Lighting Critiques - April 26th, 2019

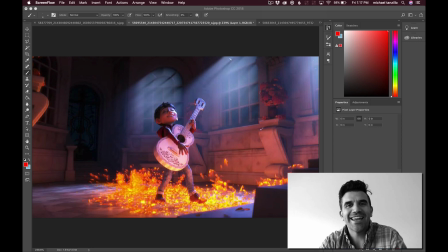5s
Hey Ubaid, how you doing? This is Mike, and I wanted to make a quick video to do two things. Number one, I wanted to welcome you to TDU. It's very great having you here. You're at a very exciting time in TDU, which is going through the power of light and learning about reference images and how you can use those in translating those looks into your own work.
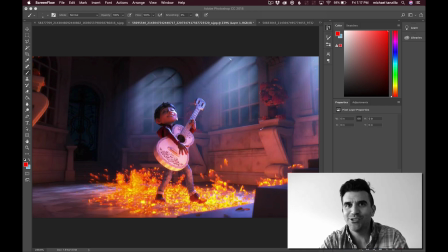23s
And also, I wanted to say congratulations on your first ever CG lighting shot. This is a very exciting time for you, and so I just want to say welcome and that you're on the way. So a few things about this. I wanted to start with the reference that you posted, and of course, thank you for posting the reference.
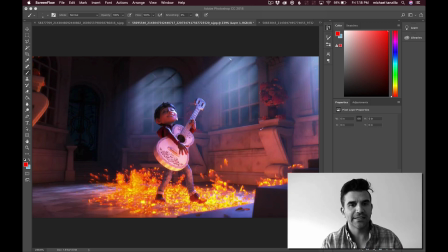40s
So this is from Coco, and a couple of the main elements here that we're going to be looking into are, because I love this shot. I think I use this in the course because it's really nice balance between both warm and cool light in the interior space.
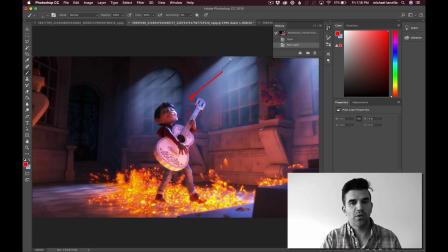59s
So we've got cool light coming in from this way. We've got warm light bouncing up from underneath. And the biggest thing that you see here is it's kind of happening on his face, right? Where it's a glowy element that's not natural. So it's not like it's bounce light coming up. It's actually a separate light source.
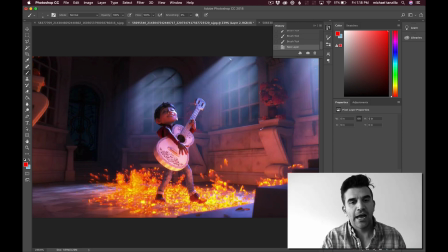75s
But the one thing that you want to be aware of is just how this side of his face, the cool side of his face from the sky, is actually probably a couple shades brighter, a couple iterations of value brighter than this side. And that's because you always want, I don't want to say always,
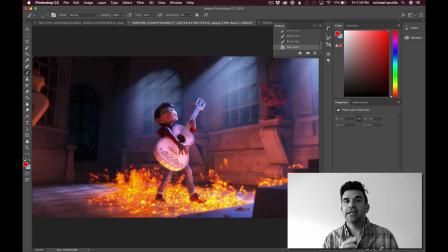92s
but oftentimes you want to favor one side as the key versus the fill, because otherwise the value just becomes flat.
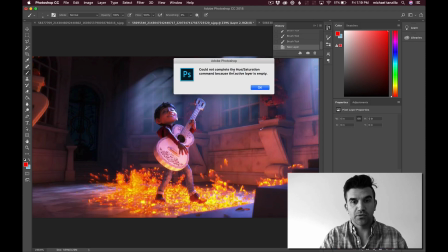99s
And what you want to do is you want to, in fact, let me just do this real quick. I'm gonna go ahead and desaturate this so you can just kind of look at the
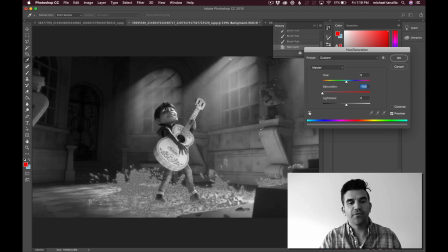109s
luminance of this. So you can see the bright side of him versus the dark side over here, and you can see a value difference between these two. So you want a bright side and you want a dark side. Even though the color,
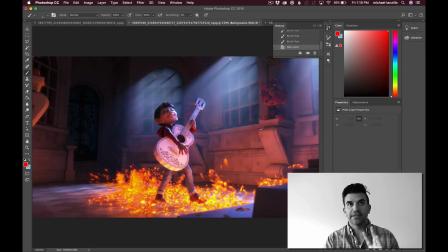119s
even though the contrast is still there, the color contrast and the warm versus cool, you still want value differences as well. A couple other elements about this. So now we've got a lot of bounce light coming up here. You can see that again, I shouldn't call it bounce light, but under light from this glowy element.
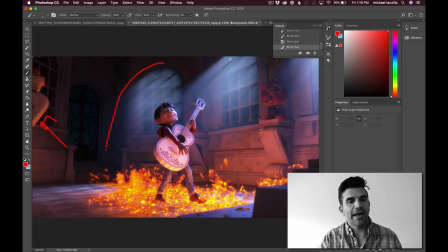134s
Additionally, I want to point out these darker values like back in here and some other areas. I mean, and of course, we've got these volumetric lights coming in here through the windows, but that's a little bit advanced for this, so I wouldn't go that far. And something else to point out too is just this darker
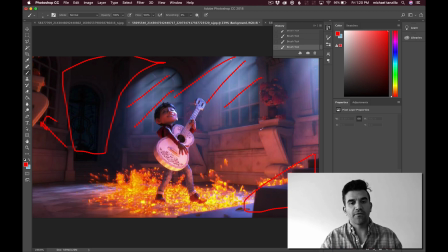154s
foreground element kind of helping frame things up a little bit. So we got bounce light, we got warm and cool, we've got a value difference between the two, some dark areas in the background to allow the character to pop forward.
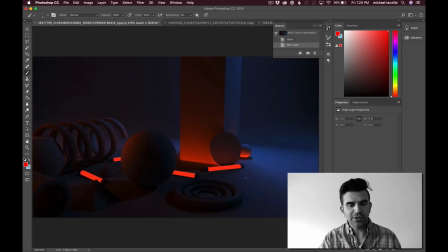166s
And now I kind of want to go into your two images here. So we've got this one here, and we're definitely getting the underlight, definitely getting the warm cool.
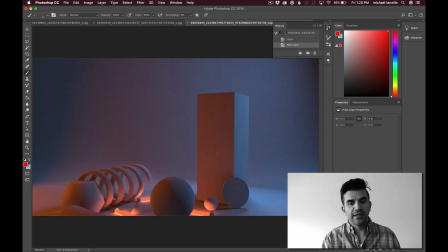174s
And same thing with this one, definitely underlight, definitely warm cool. If I do this same thing where I desaturate it,
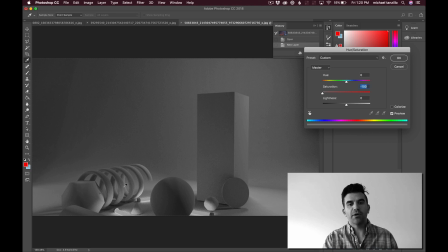186s
we're getting like the value from the glowy element, but if you're looking at the individual objects, they're very even left to right. So you always want those values to be, you want one to kind of pop out over the other and one to kind of be the dominant or the key light in that scenario.
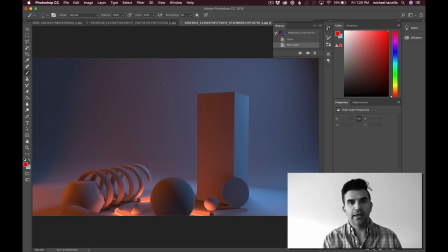200s
Something else about this is just a general, this isn't necessarily a lighting specific thing, is the framing feels a little off. Like we've got a lot of breathing room up here, and we're also cutting off down here.
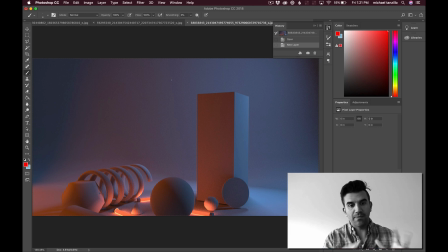214s
So I would just like bring the whole camera down a bit to kind of frame that up a little better, because one of the things that's nice about this is he's really centrally located, and so the focus can really just shoot right to him. So and that's one thing I would say about this one is like, where's the focal point?
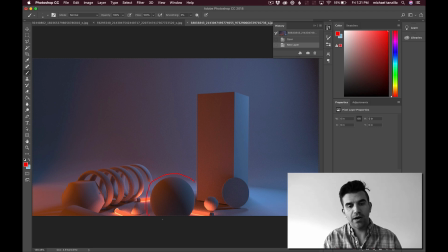231s
If it's this sphere in the middle, let's make this guy a little bit brighter, get more of those cools on top, and warms up underneath here, and then allow these areas back in here to go darker.
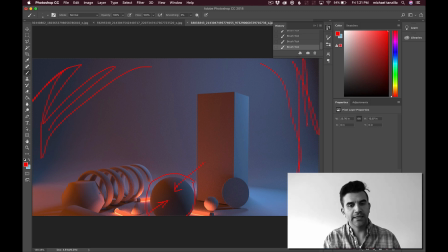244s
You've got a little bit of up there, but just like really kind of help fade this in. There's no foreground elements to pop things forward, so we don't have to worry about that.